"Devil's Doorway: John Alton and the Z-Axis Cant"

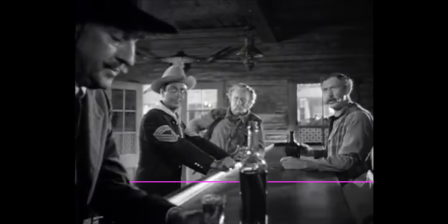[4:00]
However, we are left with an even more pronounced sense of asymmetry, and as you can see, there's a very clear dividing line that keeps the warm, reunited community separate from this very malignant influence.
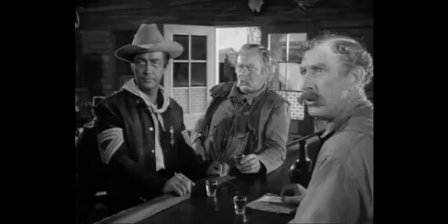[4:13]
We then cut and return to the balanced and stable triangular configuration.
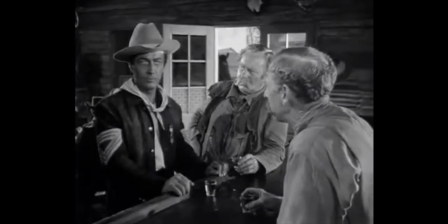[4:20] Lance, which way did you come back? The Overland Trail. Did you see the UP?
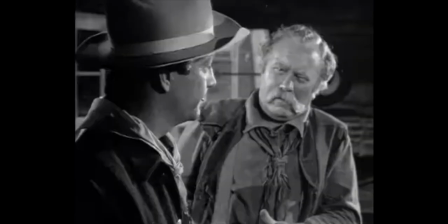[4:26] Yeah, 75 miles east of Old Fort Kearney.
Now we have a composition that's set in a slightly shallower space. It's really our first conventional medium close-up, and it's also a two-shot, our first two-shot, which visually communicates and establishes the deep relationship,
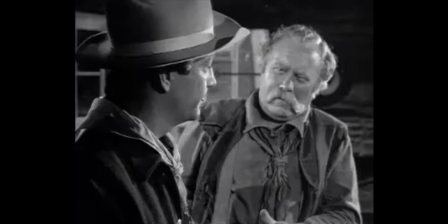[4:41]
the deep historical relationship between these two men, which involves friendship and partnership that transcend racial divides.
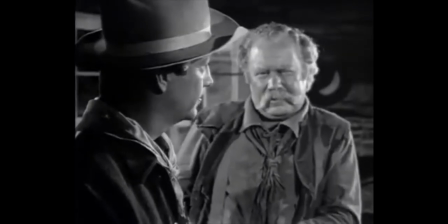[4:49] That railroad's going to make a lot of changes. A lot of changes, Lance.
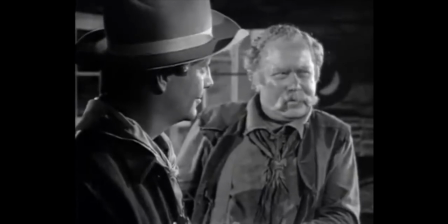[4:54] I can remember when your daddy and I trapped the Wind River country. man could walk a week and never see another living human. The
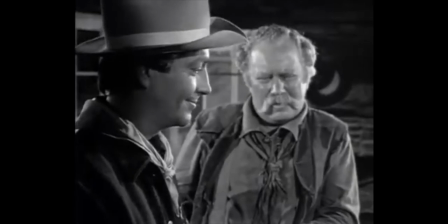[5:01] Just them mountains, big and purple. It's getting so crowded, a man can't draw a full breath.
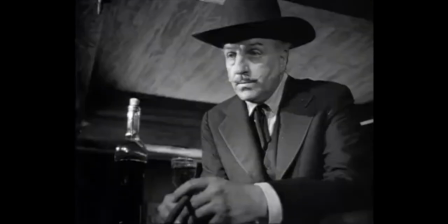[5:09]
I love this shot, and not only because it seems to pay off what Zeke is saying, but also because it introduces another form of disorientation, which is crossing the 180-degree line. Throughout the scene, the camera's been facing the front entrance of the bar, but now the camera is facing the back of the bar,
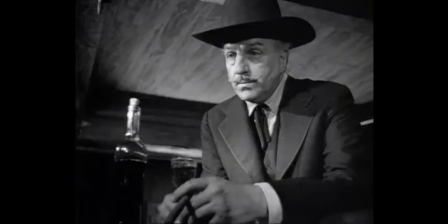[5:25]
which produces a more tightly constrained space and seems to cut off his exit, but even more importantly, the camera gets between Coolin and the three friends, cutting him off from them. And what we see here is a portrait of isolation and alienation, a man drinking alone.
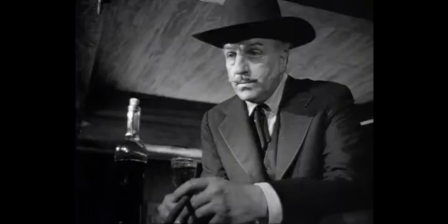[5:42]
But the camera also seems to say that hateful men like Coolin should be constrained and limited and separated, kept away from open and accepting communities.
Well, I'm going to get rolling. Anxious to see the old man.
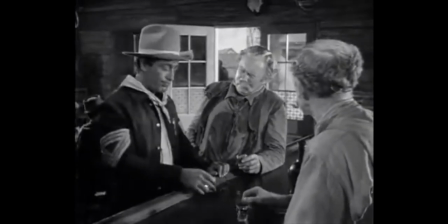[5:55] If I don't miss my guess, he's on his way in here now. How could he know Lance has come back?
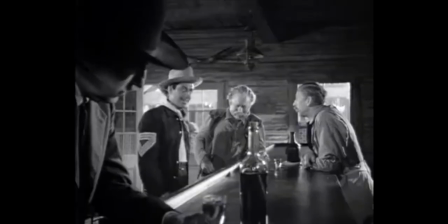[6:01] Well, the wind, maybe, but he'll know.
Coolin's then excluded through editing, and when he's reintroduced here, Alton uses expressionistic lighting to keep his face in shadow, as if manifesting the darkness in his heart.
Thanks, Bob. See you, Zeke.
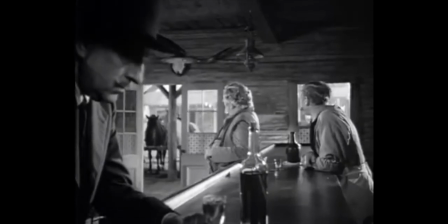[6:18] Fine boy. He'll do all right. Will he? Why not?
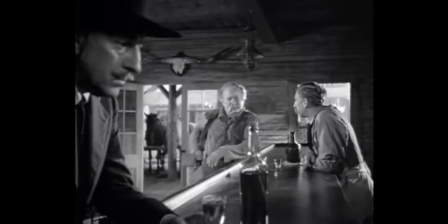[6:25] They never left his father alone. Why should they treat him any different? Do you notice how sour the air got?
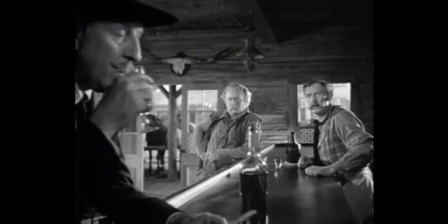[6:34] You can always smell them.
With Lance out of the frame, the deep focus and deep space composition is more apparent and maintains the divide and the difference between love and hate. Notice, too, how the warm community is bathed in light while Coolin remains in relative shadow.
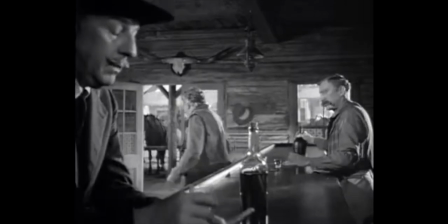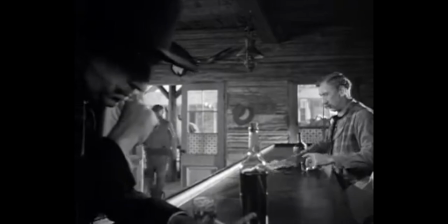[6:59]
To end the scene, the shadows deepen and obscure more of his face as he seems to choke on his disgusting words.